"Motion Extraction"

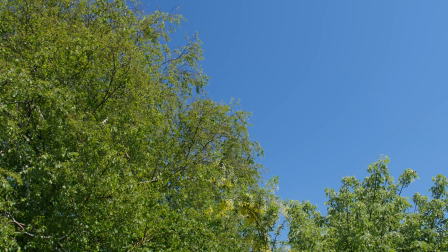0:03 This is a rather insignificant shot of a tree.
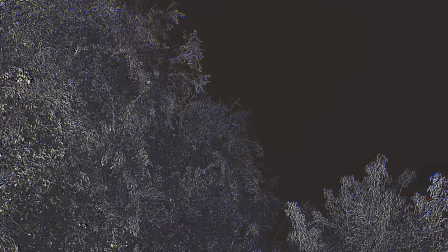0:08 This is the same shot but now with only the motion visible.
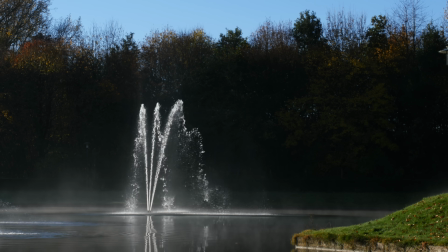0:16 I call this motion extraction.
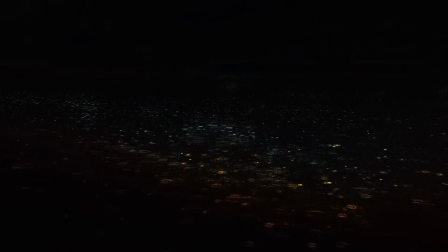0:28 Only the changes in time remain visible.
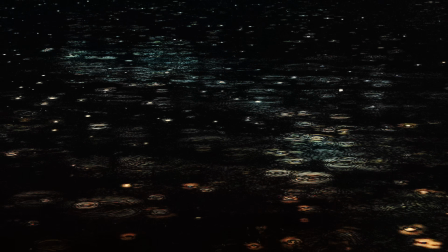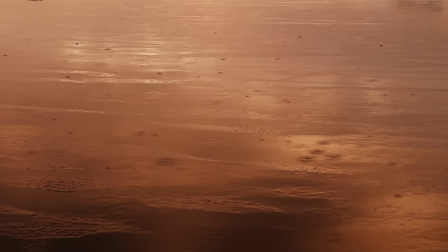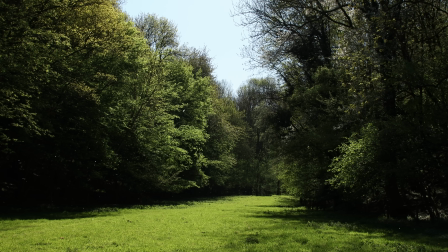0:41 It's quite amazing how little things can be completely extracted from the scene.
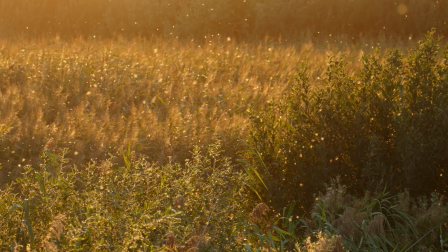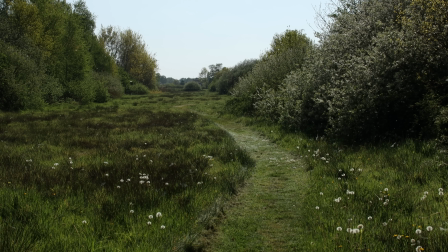0:56 It can even work with stabilized handheld footage.
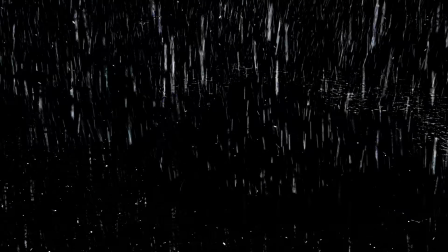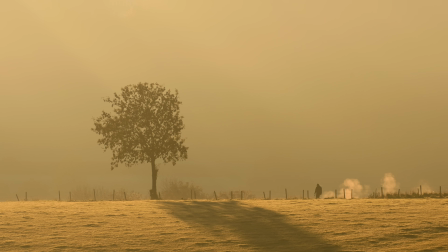1:13 It's quite simple to achieve. Duplicate the video, invert it and make it half transparent. And then you only have to shift the time. And all changes within that time appear. And the result you can enhance in any way you please.
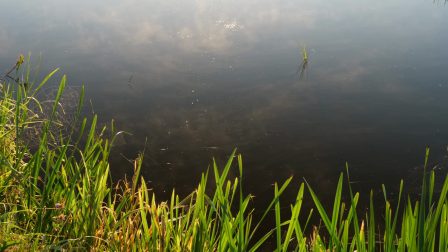1:37 If you want to highlight fast changes, you move it one frame.
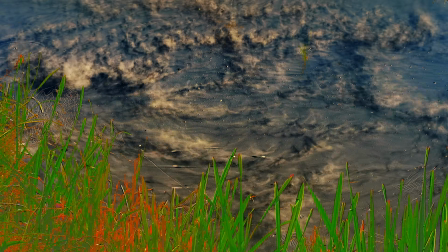1:42 If you also want to see slow changes, you move it one second for example.
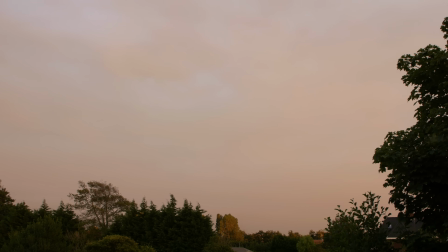1:51 Here I shifted the time more than five seconds. Can you see the rainbow?
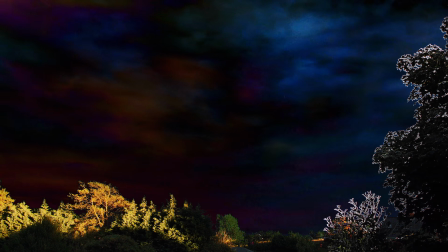1:58 But did you notice the setting sunlight?
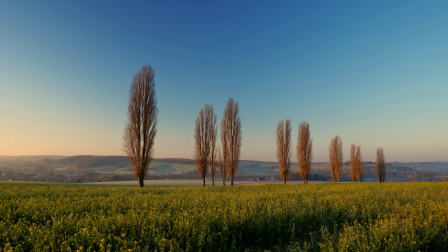2:06 Even when nothing seems to move, you can suddenly see all the tiny signs of life.
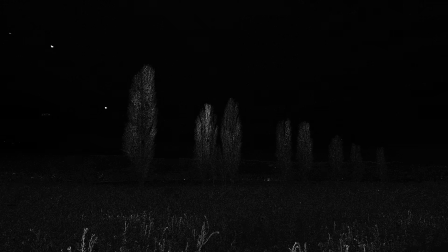2:12 And even the subtle movement of plants and trees.
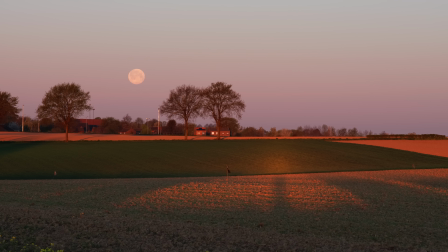2:19 Let's freeze the duplicate and see the changes over time. The air is shimmering, the moon is setting and the sunlight is getting brighter.
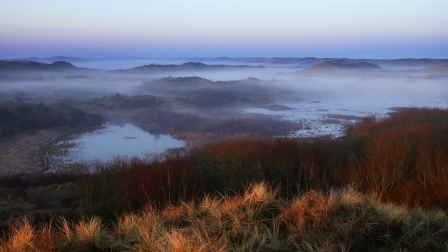2:35 Can you spot the deer? and can you spot it now?
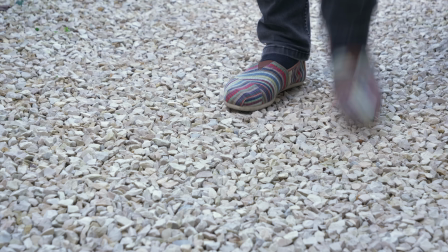2:47 To the eye it's impossible to tell which stones have moved.
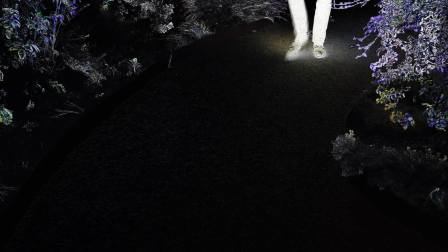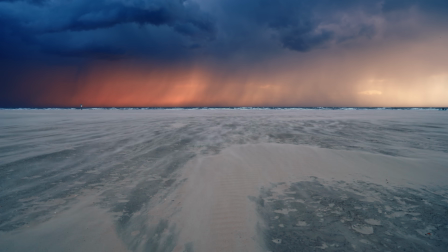3:00 You can also use it to highlight the motion on top of the normal picture.
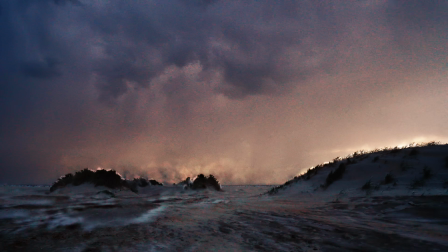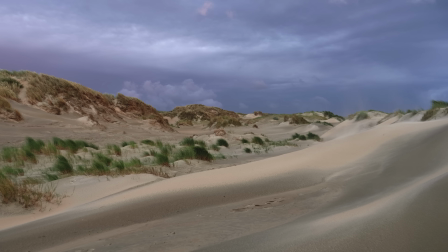3:15 To enhance only larger features you can use blurring.
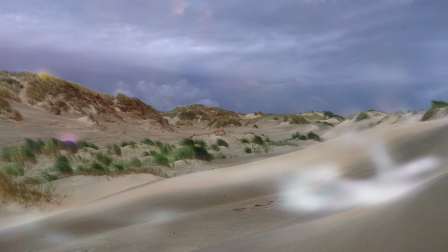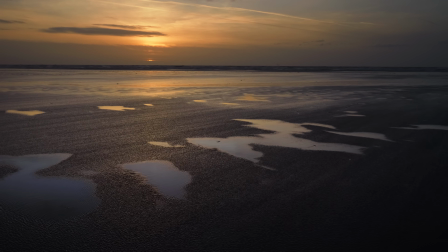3:28 Just in case you can't see the wind direction, here it is enhanced.
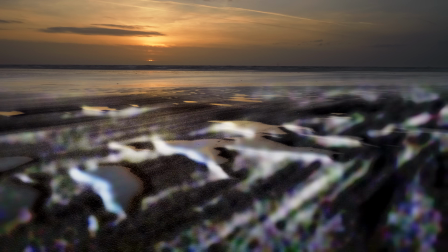3:34 How
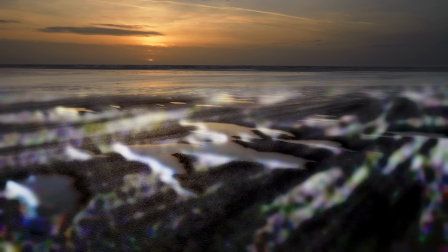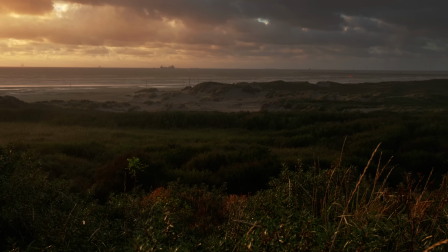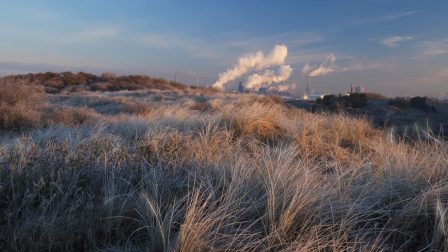3:47 about adding a glow to the motion?